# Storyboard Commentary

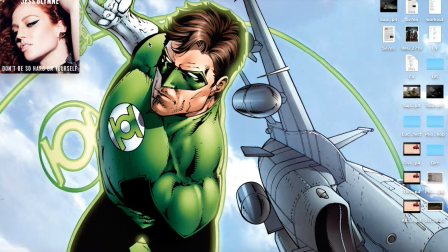Um, Today I'm going to be doing the what is it called again? The commentary for the storyboard.
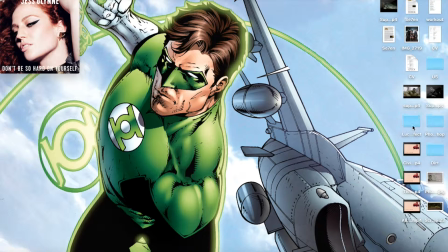So instead of like drawings, I've done a few like concepts.
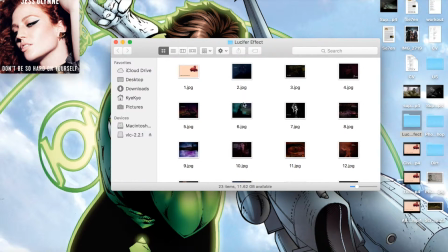I've done it on Photoshop, like all of it. So I'm just gonna sort of analyze it, I guess, like a little bit of a commentary. Um, so
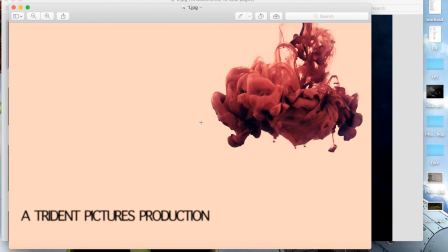the sequence starts with this, and the titles,
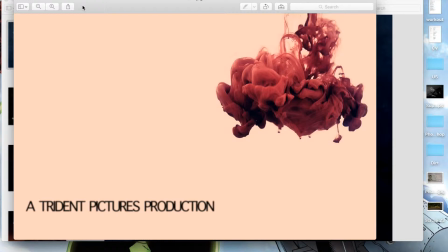they show the kind of, first it shows the studios, like a Trident Pictures production, then maybe like, I don't know, like a film for something like that. And for this,
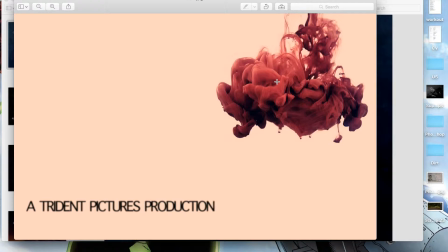it's going to be red ink drops in the water, to make it look like it's blood. And I like this effect because it, obviously, as you can see, it looks very nice.
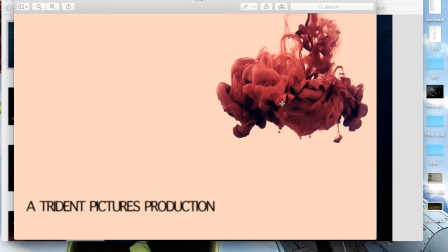And yeah, it just looks really cool, and it's fairly simple to do.
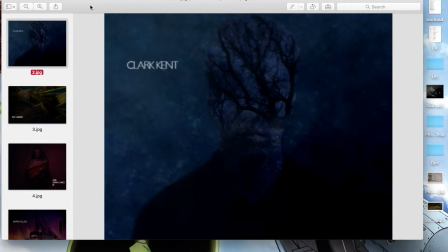So then all that comes up, and then the main characters. So the first shot is, there's going to be like a blue color, and it's double exposure.
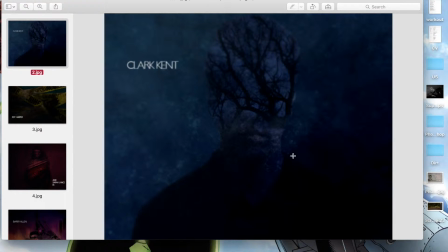So it's going to be now. You're going to see a half of a person. This would be the protagonist. So like in the actual thing, he'll be wearing probably like a suit, kind of stuff that detectives wear,
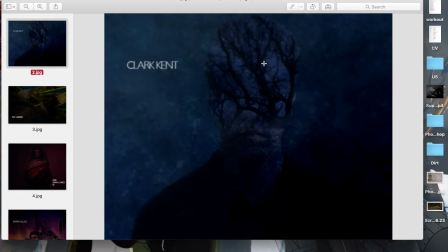and then it cuts off around at the nose to show some like trees. And I like, it's good, especially good at this time of year, because there are no leaves on trees,
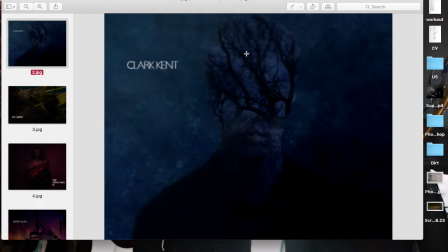which which kind of looks quite haunting and kind of creepy.
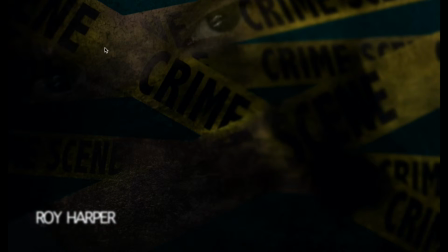So next frame um, is this. This is the protagonist, the antagonist character, the serial killer, and so I had a little idea,
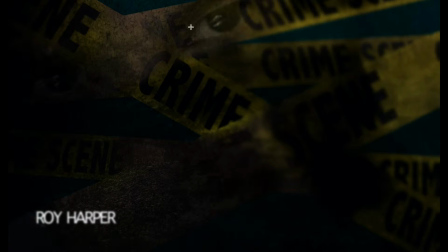like you only see his eyes throughout the sequence, which I'll get onto later when it comes up more. Um, so another double, most of it is double exposure. Um, so like there's crime.
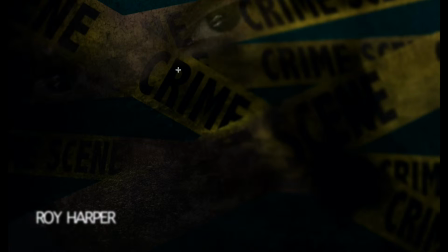We're gonna. I don't know. I don't know if I'm right, but I think Miss has crime tape. But if it doesn't, it's calm. Just buy someone, like borrow it from somewhere. So we'll do that. Have someone's eyes. It doesn't matter who, really.
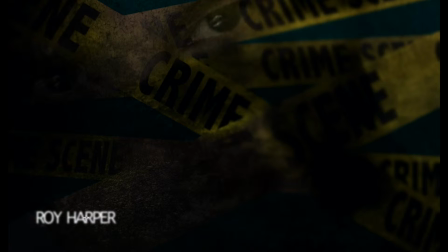And about the text, I was thinking kind of it's sort of it sort of like kind of fades in, like it kind of goes blurry and then clear.
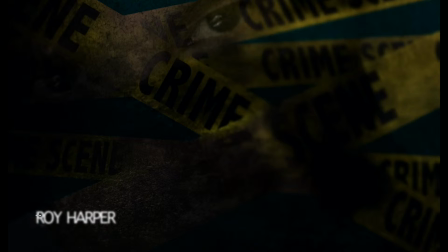And I want it to be white and sort of like this kind of neat font. And it's also like, you see in all of the frames, there's like a kind of a texture over it,
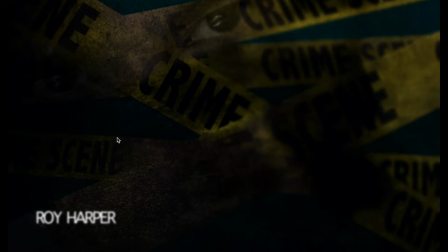which gives that sort of like, it makes it look more rough and dirty, which is sort of effect I want.
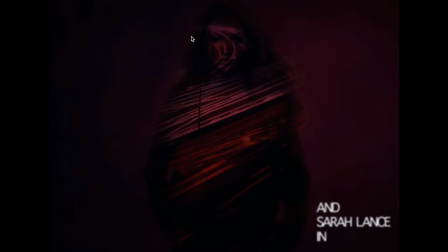So yeah, the next one, this is the protagonist, the female protagonist, the other detective.
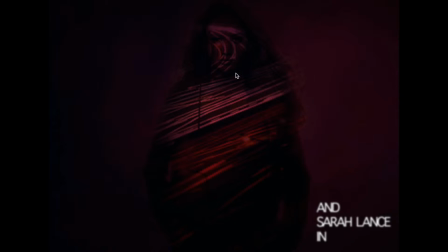So this would be this would be her, and then in her body is a double exposure of a highway, which I probably, when I go to Japan, I'll probably film it for like an hour, because it's only going to be there for like 6 seconds, so I don't need to be there for the whole night.
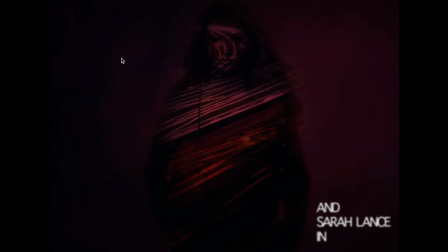And as you can see, there's sort of a purplish colour, which I think sort of reflects the city atmosphere, like the city lights.
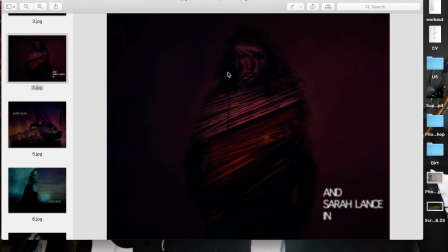So next, and after this, I was thinking after this the titles will come in. I was thinking like the all of this except for the highway, the time lapse goes away, and it becomes a full screen.
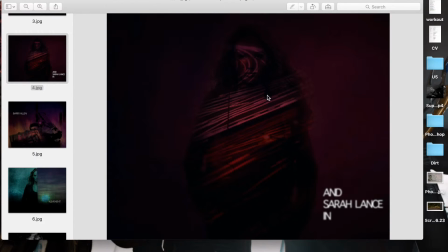And I didn't really like the picture. It was low quality, so I choose a different picture.
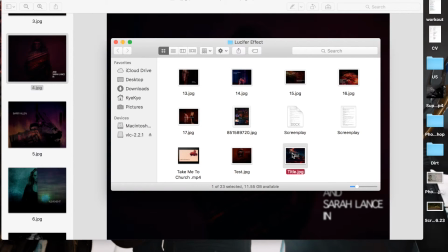But in the real thing, it'll be the same thing. But I was thinking like it'll be like something like this, and then the title.
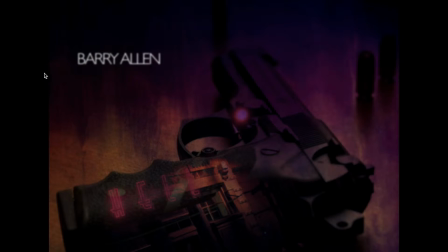So the next one is then it shows a kind of supporting cast. So this is a gun, 9mm standard issue handgun, and it won't be like this exactly.
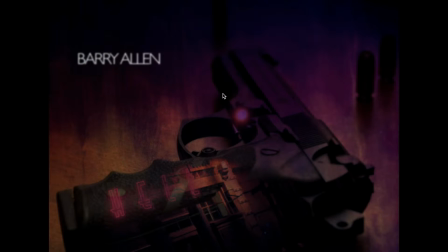I think it would be more of a overhead shot instead of like shooting it diagonally.
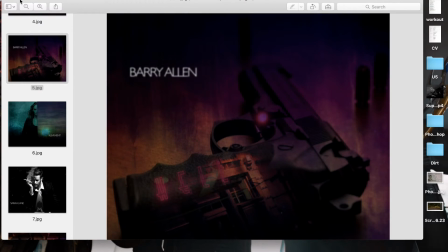I have a gun, so that's fine, and bullets.
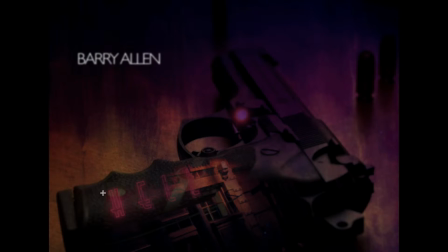So like this, really, you could just film any building, and with After Effects, you can add kind of neon lights. And I was thinking like it will be blinking and kind of like you get what I mean. And there's also like a purplish color.
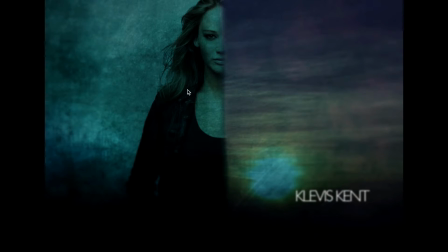This is so it'll be the female protagonist. It'll be split in half. And then there will be like a time lapse of kind of the sky, maybe like a little bit of a forest here and in the sky, like it'll be around here, and that couldn't literally you can just film that from a window.
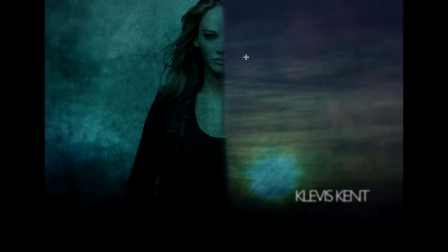You do like overnight. It's really easy. Next one.
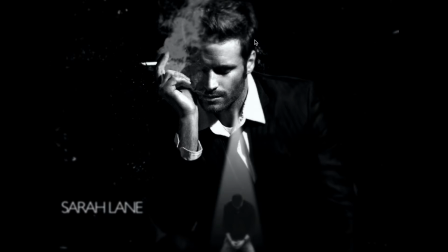This is sort of like really harsh colors, like black and white, and it's the male protagonist. He's smoking. He's going to be like in this position. I think ideally in real thing he would be like looking sideways and the smoke will come out like that.
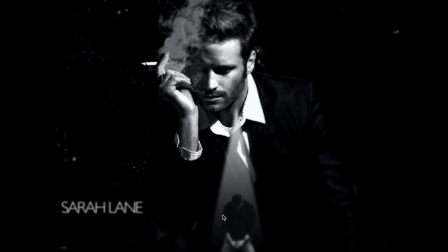And there'll be sort of like a spotlight on him to show that kind of moral battle he has with himself because he's such a conflicted character.
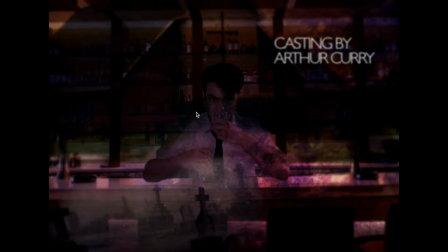Next one, this will be the male protagonist again. He will be in a bar and drinking, and little like his knuckles will be all kind of bruised up and bloody
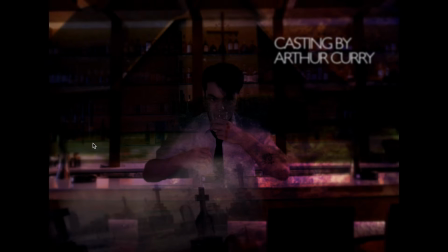because it gives you kind of an audience a hint of what the sort of thing he does and how he's conflicted and he's an alcoholic. And then with double exposure, I would want like a church,
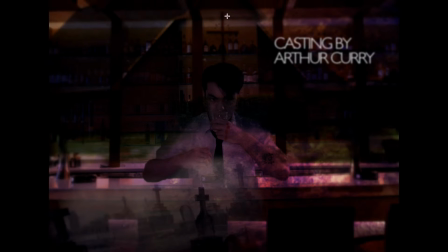and I would want the cross to be positioned right above his head to sort of show like the kind of sign of penance and moral
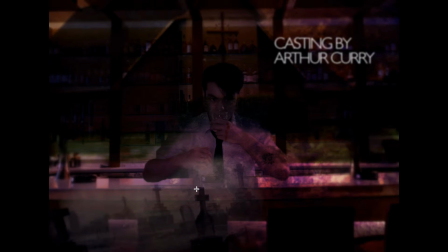conflict. And then have a little graveyard. I live near a graveyard, so that's really easy to film.
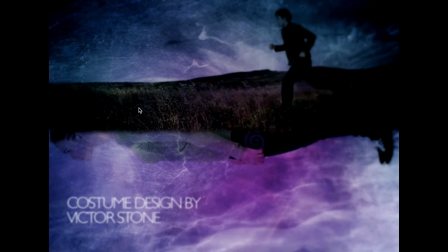Again, a purple color. This shot similar to the other one with the woman, but instead of like that, the line is here, and then she sort of it's from sideways.
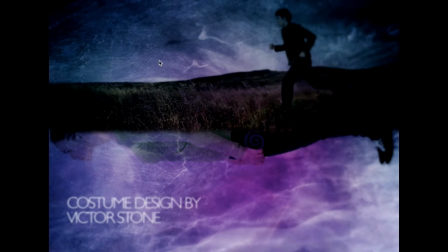And then the top will be like a slow motion. In the actual thing, will be like a not mid shot, but like it'll be far away shot. It'll be really far away.